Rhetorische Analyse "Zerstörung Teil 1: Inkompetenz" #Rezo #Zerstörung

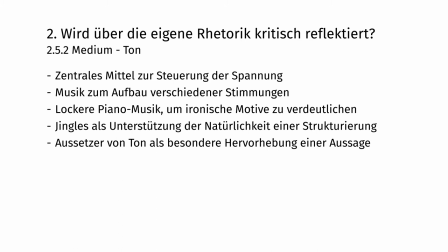(28:34)
Viertens, Rezo nutzt auch das Aussetzen von Musik als besondere Hervorhebung einer bestimmten Aussage.
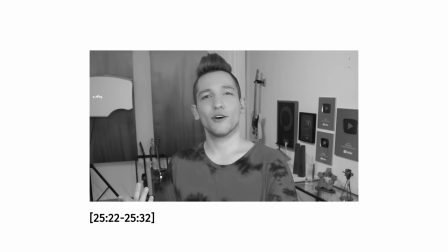(28:43) Aber kurz gesagt sind vor allen Dingen die jungen Generationen hart gefickt, wenn wir nicht sehr schnell sehr viel verändern.
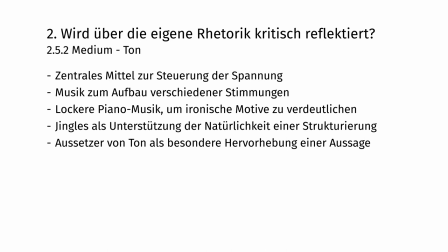(28:49) Kommt euch bekannt vor, ne? Zum Beispiel werden durch die aktuelle Landwirtschaft weltweit...
Dadurch, dass er an dieser Stelle zum Beispiel die Musik aussetzt, wird ein besonderer Kontrast erzeugt, der die Aussage noch einmal verdeutlicht.
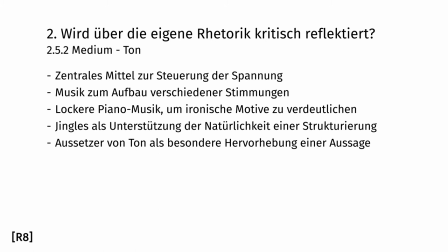(29:06)
Töne und Musik sind ein starker Einflussfaktor auf die Gefühle der Menschen. Wenn die Verwendung selbst nicht thematisiert und für Außenstehende zugänglich gemacht wird, hat dies eine beeinflussende Wirkung,
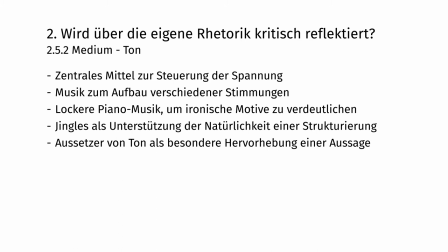(29:19)
da ein bestimmter Gefühlszustand erzeugt wird, in dem ein Argument eher aufgenommen werden kann. Und das ist zum Beispiel auch der Grund, warum ich in diesem Video so gut wie keine Musik verwende.
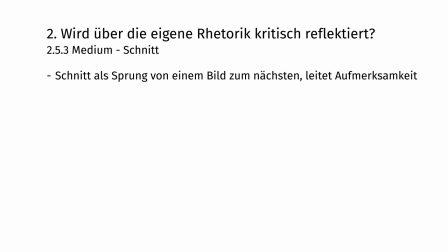(29:36)
Der Sprung von einem Bild zum nächsten ist eine sehr starke visuelle Veränderung, die Assoziationen hervorruft und damit Argumente unterstützt, wenn sie effektiv eingesetzt wird.
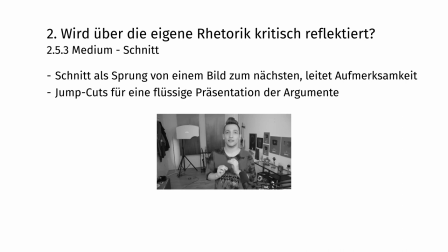(29:51)
Rezo nutzt Jump Cuts für eine flüssige Präsentation seiner Argumente, indem er Pausen, unnötige Wartezeiten und Versprecher aus seinem Video tilbt. Anstatt also eine Aufnahme vollständig durchlaufen zu lassen,
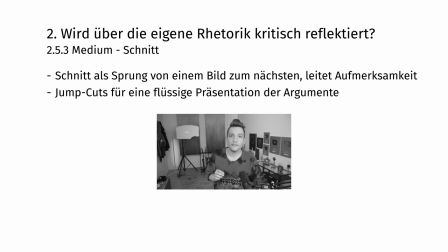(30:08)
setzt er mehrere Schnitte mit derselben Kameraeinstellung ein, um schnell zu den Aussagen zu gelangen, die ihm wichtig sind. Während Jump Cuts häufig für Unprofessionalität stehen können, weil sie offensichtlich auf Schnitte hinweisen,
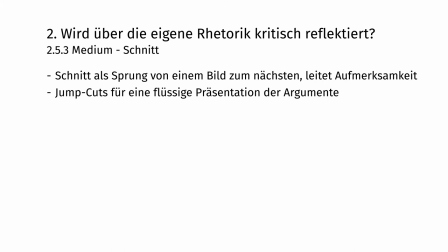(30:25)
nutzt Rezo sie bewusst als Mittel zur Kontrolle des Rhythmus seiner Argumentation.
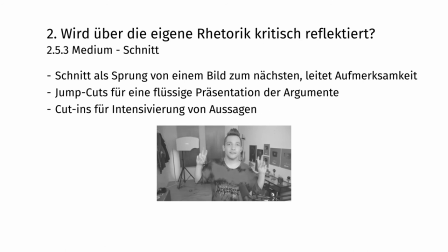(30:31)
Rezo nutzt ebenfalls sogenannte Cut-Ins für eine Intensivierung konkreter Aussagen. Dabei springt das Bild näher an Rezo heran, wenn er einer bestimmten Aussage mehr Wucht verleihen möchte.
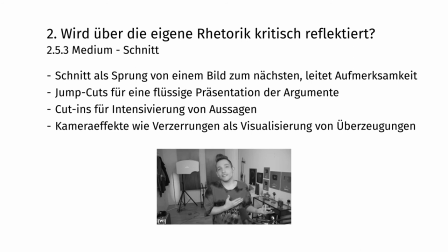(30:46)
Darüber hinaus nutzt Rezo auch bestimmte Kameraverzerrungen, um eine bildliche Visualisierung bestimmter Überzeugungen zu ermöglichen. Hier wird zum Beispiel die Position der AfD als verdreht und sinnlos dargestellt. Und das wird durch den Effekt unterstützt.
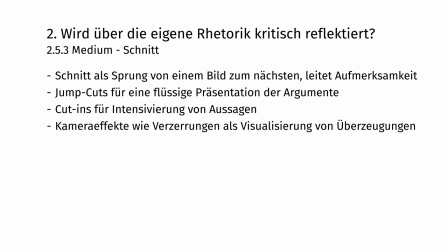(31:07)
Wie bei der Musik ist auch der Schnitt etwas, das beim Anschauen eines Videos nicht immer sofort bewusst ist. Wenn also solche Effekte genutzt werden, um etwas interessant aussehen zu lassen,
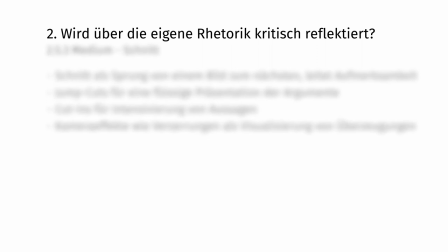(31:21)
wird erneut der emotionale Zustand der Zuschauenden beeinflusst, um sie für bestimmte Argumente zugänglicher zu machen. Wie ich schon bei meinem Teil über Manipulation erwähnt habe, kommt es für mich bei der Darstellung der Argumente darauf an, dass Personen,
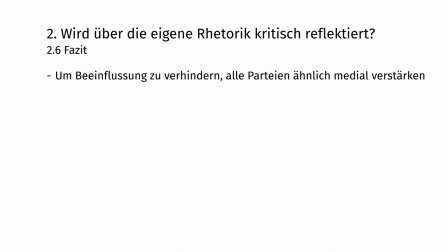(31:39)
die kein offensichtliches vorheriges Interesse an den Themen besitzen, die verschiedenen Positionen ohne die direkte Einschränkung einer der Parteien wahrnehmen können. Wenn also eine Position durch rhetorische Mittel besonders verstärkt wird,
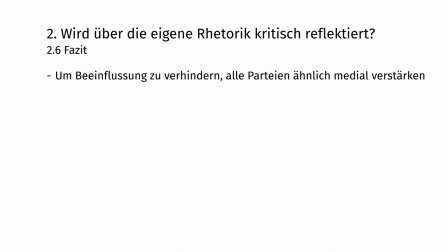(31:55)
sollte darauf geachtet werden, dass die Gegenpositionen in einem ähnlichen Stil verstärkt werden. Fehlen die Gegenpositionen vollständig oder wird unterschiedlich verstärkt, erscheinen solche Darstellungen verzerrend. Das bedeutet jedoch nicht,
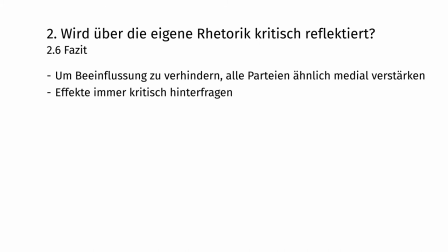(32:12)
dass zum Beispiel ein Effekt wie bei der Darstellung der Position der AfD nicht dennoch gut und unterhaltsam eingesetzt werden kann. Ich bin mir nur nicht sicher, ob das Argument das geleistet hat, was man damit bezwecken wollte. Warum wurde die AfD überhaupt erwähnt?
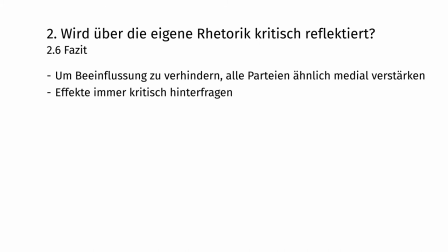(32:30)
Geht es um eine Auseinandersetzung mit der Überzeugung, dass die AfD immer gegen alles ist? Geht es um die Abwehr von Menschen, die aus Rezos Video eine Protestwahl der AfD schlussfolgern?